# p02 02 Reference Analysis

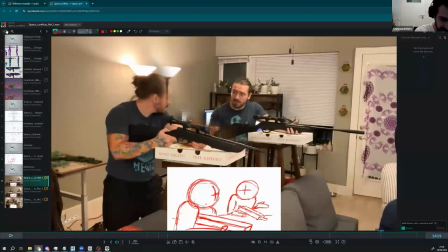16:35 For example, if I go back to my reference here.
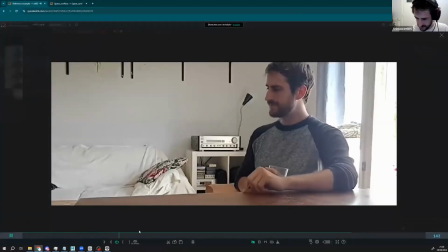16:44 I said, normal chat. The other night, 2 hours you spent talking to me about the things you found in your little donkey shite that day.
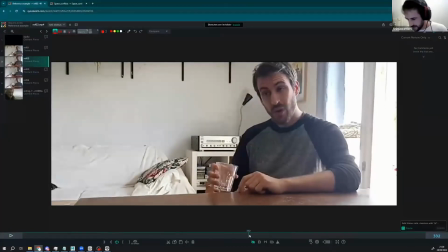16:53 2 hours, Porrig. I timed it.
Well, it was Okay, if you look at the I timed it, 2 hours, Porrig.
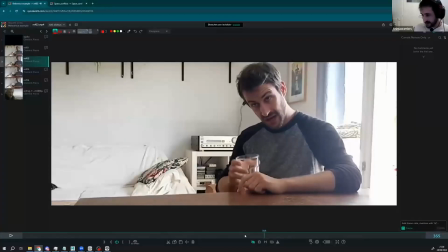17:02 it's I did this before I say I timed it.
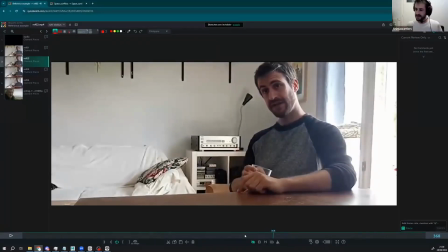17:09 So I do the gesture before, and it makes the action a bit more natural. I could have say I timed it, you know, like on the beat of time. No, I did like I timed it, and it makes a flow between the different accents because I know that
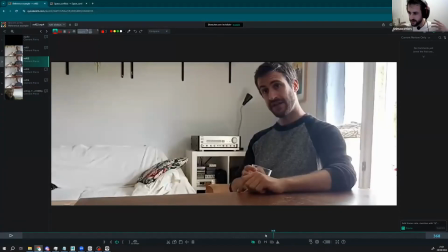17:30 on the beat it's gonna be a small accent of the dialogue because when you do I timed it, you know, I have like this motion with my face doing time, you know, it's gonna be the mouth, probably also the eyebrows.
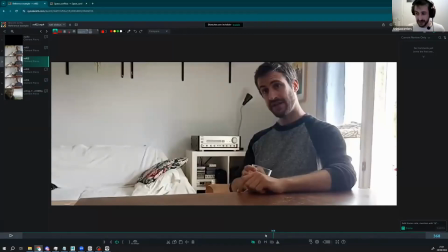17:47 So I'm gonna have a small accent. So if I do my big accent at the same time as at the beat, I'm gonna have like just I timed it, and we're gonna miss this small accent. But if I do I timed it, you know, like I do here. So I do.
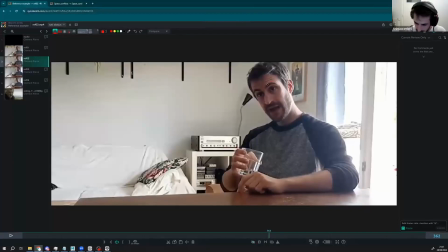18:09 If I want to redo a small accent here, I can do this, and then it's gonna be like big, small, kind of a flow of accents. Gonna be more natural than the pose to posy stuff we wanna avoid.
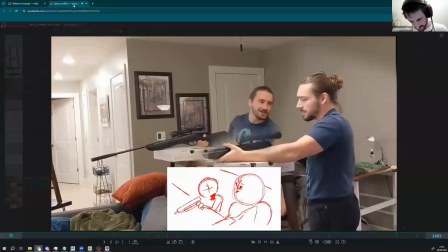18:23 Be exciting again. How would you do that? Well, first I'd.
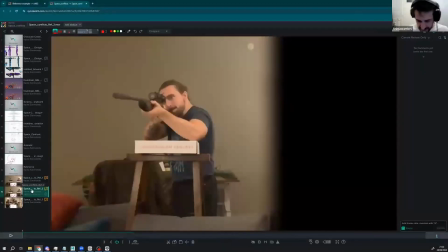18:29 And okay, so let's talk about the second reference, which I think it's better. So here in your storyboard, I saw that you want to do a traveling forward, right? At the beginning when they're shooting.
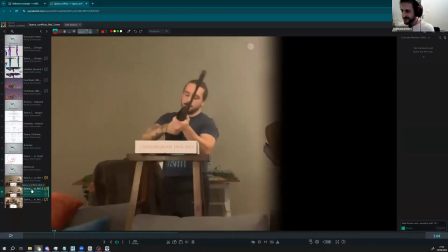18:45 So also what you could do to not to cheat but to save some time because those shots are gonna be quite heavy to do. Is to do close-ups on the gun.
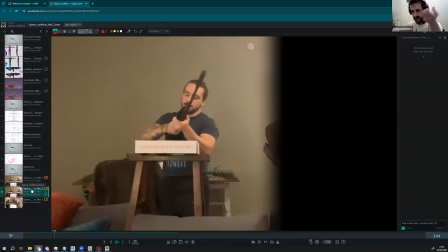18:59 Like you can have like a close-up of a gun shooting, boom, boom, boom, and then like cutting and doing just the reloading. You know the reloading on close-up as well. Like 1, 2, 3 close-ups sometimes could work, and you save I don't know like 200 frames of full body animation.
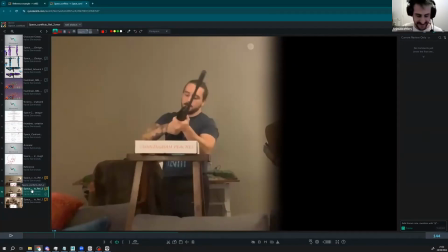19:19 Sometimes you need to do this stuff because this is really nice and you have all the motions and everything, but it's gonna be a lot of work.
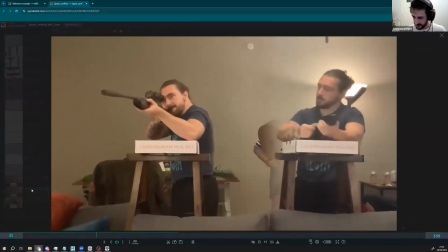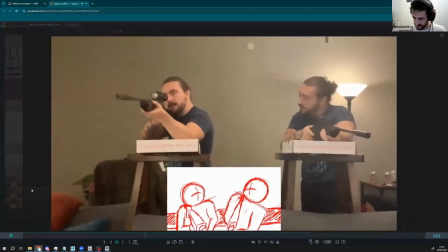19:39 Hey! You okay? You seem a little off today. You really want to do this now?
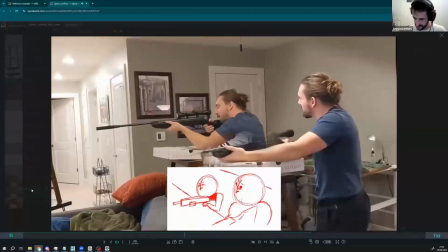19:45 Well, now is better than never. You know what? Fine.
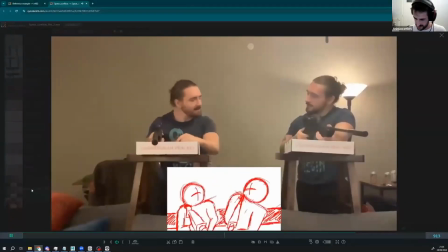19:50 Let's talk about it. You never. Let's talk about it.
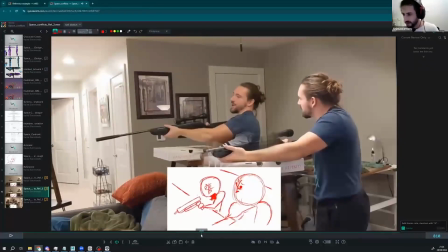19:57 So here you have a little bit the same problem as I told just before. Fine. So here you need to find a way to avoid.
You know what?
You find this first stuff here is like on you know what you didn't do an accent, which I think it's better.
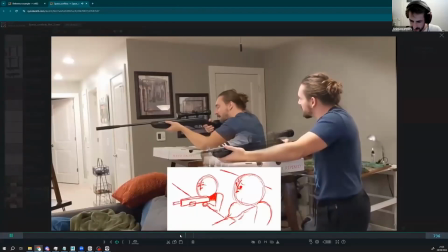20:17 You know what? You know what? Fine.
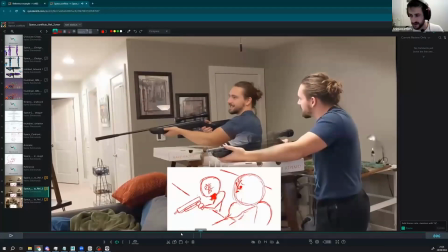20:22 You know what? Fine.
You know, you could do like the accent, like just anticipate this. You know what? Fine. You know, I do my movement and then I do my accent after. You know what? Fine. You know, instead of fine. Okay?
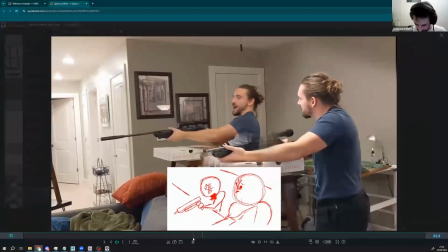20:38 Let's talk.